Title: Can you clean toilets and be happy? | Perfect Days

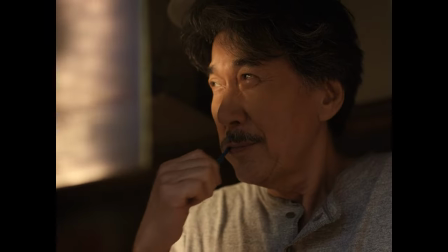[0:00]
I've always heard this phrase. It goes something like, you're only truly rich, not if you have plenty, but if you don't need anything.
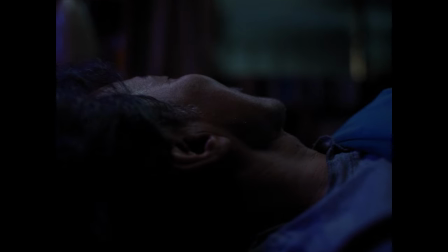[0:07]
And I think I got what it said, as in, I understood this concept. This film is the perfect representation of it.
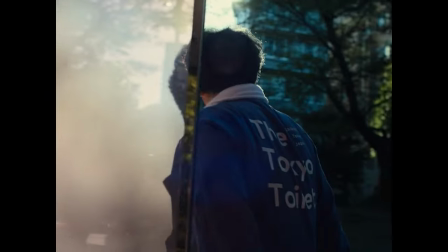[0:14]
Spoilers ahead. Everything about this movie exhumes nostalgia, from the aspect ratio, the cassette tapes, the music, the film cameras.
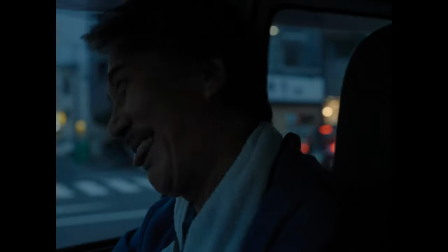[0:22]
When we first see these elements being introduced,
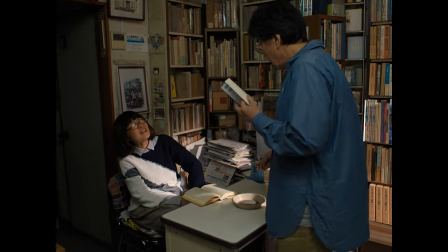[0:26]
we could think that this guy is just old-fashioned or doesn't care about learning what Spotify or Apple Music is.
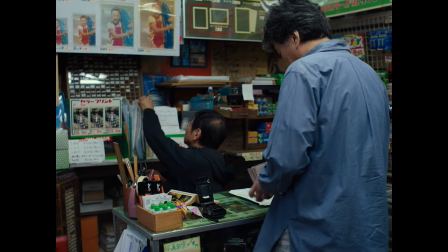[0:33]
Perhaps he likes collecting. As the film progresses, we get a glimpse into who this guy really is.
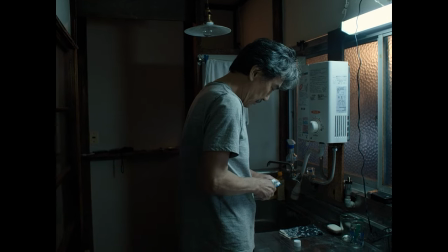[0:39]
He barely talks and lives a very minimalistic lifestyle.
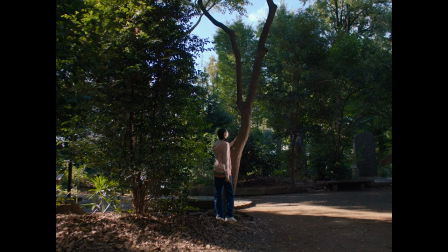[0:43]
I have to say, I love how seriously the director took his approach to visual storytelling.
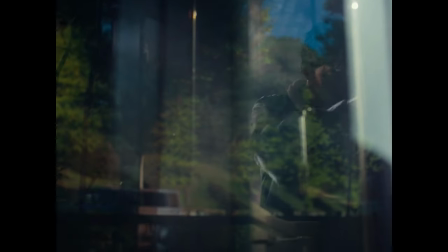[0:49]
There's barely any dialogue here, only when it's explicitly necessary. Gotta love that, honestly.
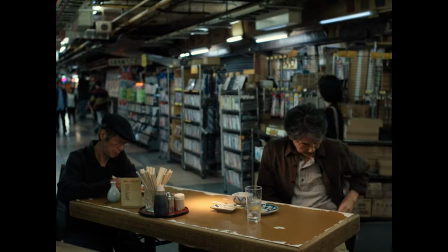[0:55]
As the title says, the film is a collection of days. We learn his routine and get used to the people he typically interacts with.
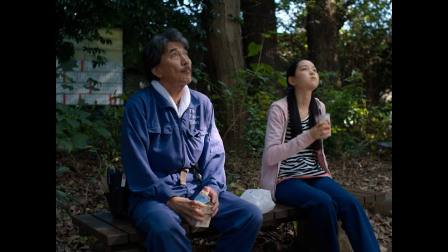[1:03]
And what I believe lies the true heart of this film is in how appreciative he is about the little things.
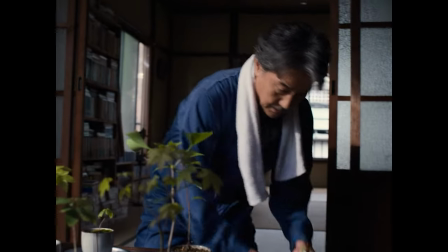[1:11]
He cares about doing his work well, about watering his plants, about fulfilling his routine.
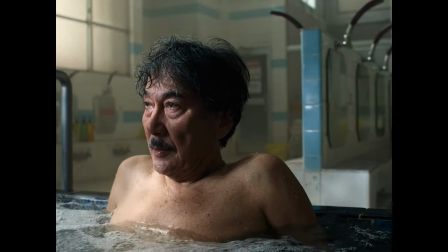[1:16]
And he is happy when little details,
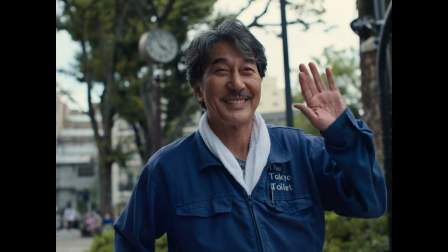[1:19]
such as a kid waving back or playing tic-tac-toe during a few days, are regarded as something truly special.
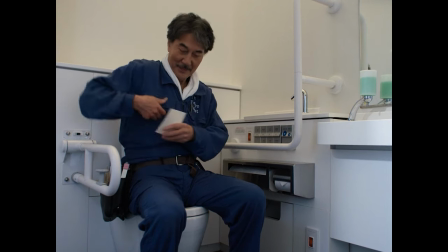[1:26]
While we get very little context on why he is there,
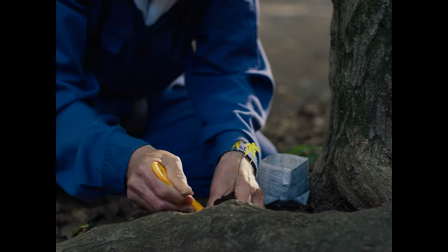[1:30]
if it was his choice or something else happened, we see that he has a sister and a niece.
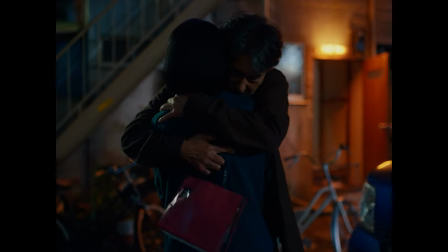[1:36]
We see that his sister is well off and their dad is sick.
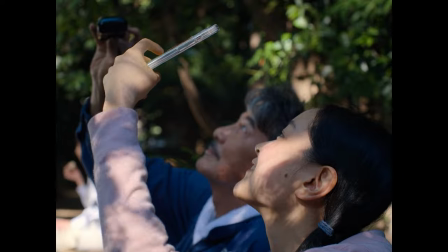[1:40]
That's about it. What I could gather from the movie is that he has everything he needs, or at least he is content with what he has.
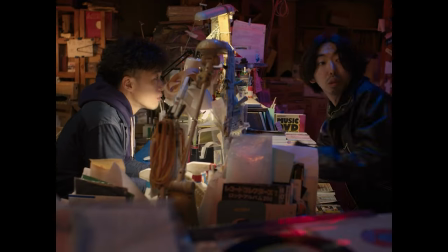[1:49]
We can see that very well when he discovers that his cassette tapes are worth hundreds of dollars, and he still decides to keep them.
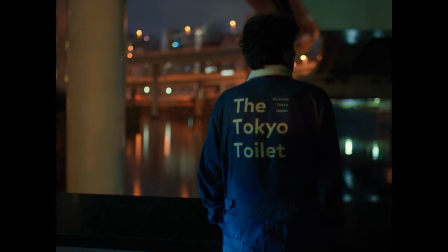[1:56]
Hirayama is not a greedy individual, quite the opposite. He needs very little to be happy, or at least to find happiness around him.
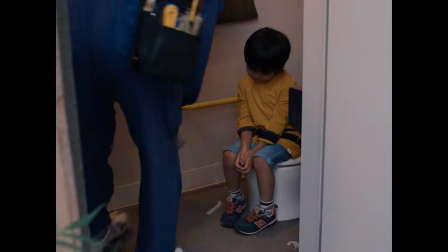[2:05]
It's nice to see when his routine is broken by silly things that make his life what it is.
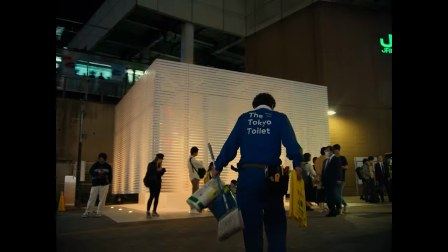[2:11]
But we also see that he's not a care bear and has complex emotions.
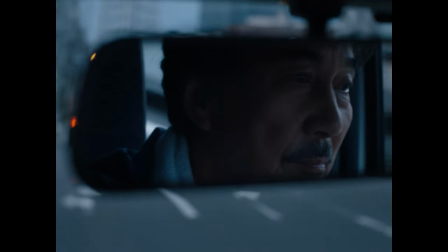[2:16]
He can feel sad or conflicted, and like many of us, plays some great music to try to take the edge off.
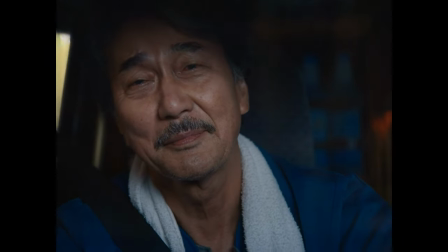[2:24]
In terms of cinematography, I must say it's as beautiful as the title of the movie.
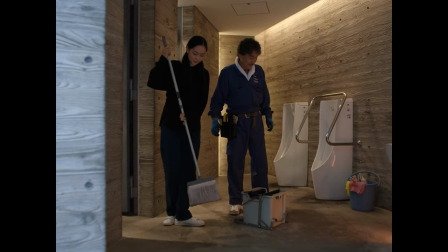[2:29]
I love how they chose a 4/3 aspect ratio. It gives a lot of height to the film and also contributes to the whole nostalgia effect.
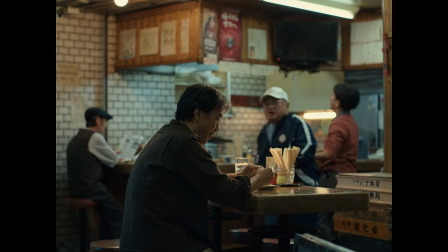[2:38]
It's a nice way of communicating who the character is and how he is. He doesn't have a smartphone or a digital camera or a streaming service.
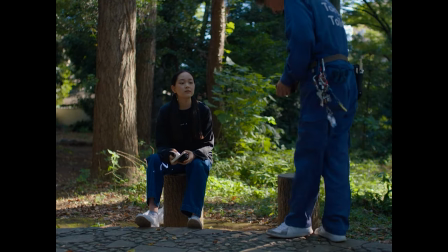[2:46]
Not necessarily because he can't access that, but he's happy with what he has.
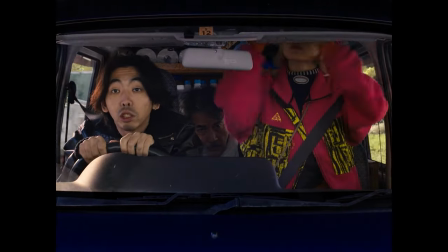[2:52]
Those quote-unquote vintage things he has, for him, are not vintage.
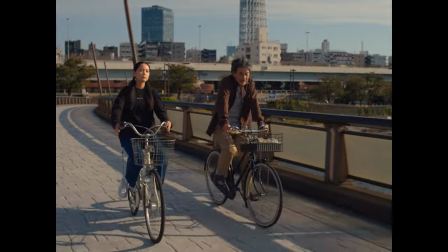[2:57]
Just his old stuff that made him happy and still works, and he sees no need to change them.
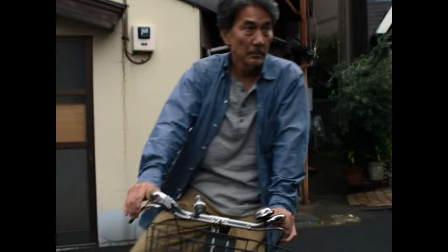[3:03]
That also tells us that he's a man who appreciates his routine.
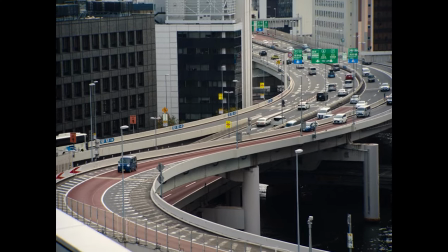[3:08]
The wonderful shots of the city that sometimes make the character feel somewhat small,
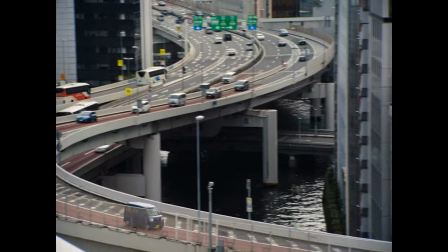[3:13]
but most of the time it just helps blend the character with the city itself.
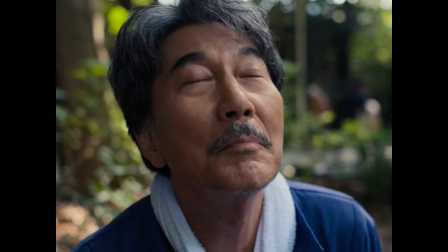[3:18]
The direction is perfect, and so is the timing.
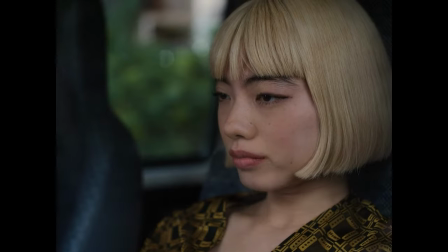[3:21]
The music selection is stellar as well, but I think we can all agree that the best part about this film is Koji Yakusho's performance.
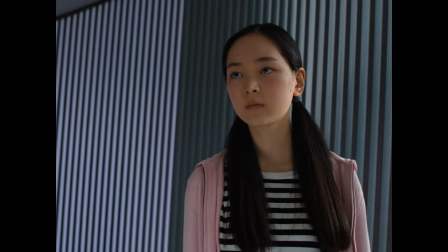[3:30]
I'm sorry if I'm butchering his name. My god, was that amazing.
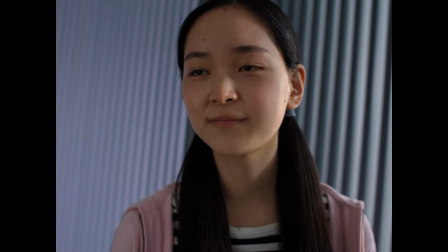[3:34]
I think I'm going to be referencing this performance in the future just because it's a masterclass on how to give an amazing performance.
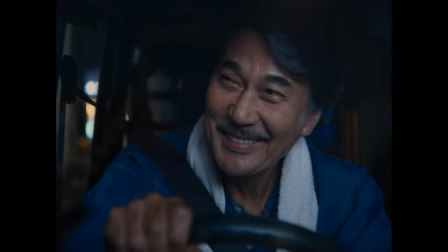[3:41]
Utterly professional, personal, and moving. You can feel every emotion through his eyes.
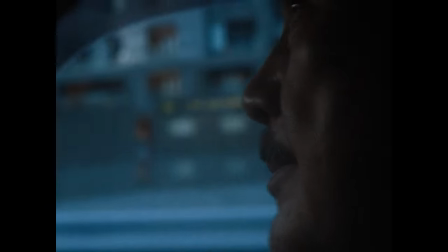[3:47]
It's beautiful. It's one of the few cases when just winning the Best Actor award at Cannes doesn't feel like enough recognition.
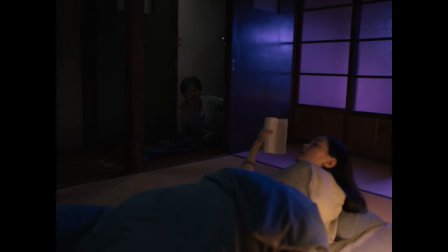[3:55]
I think by now it's fairly obvious that I love this film.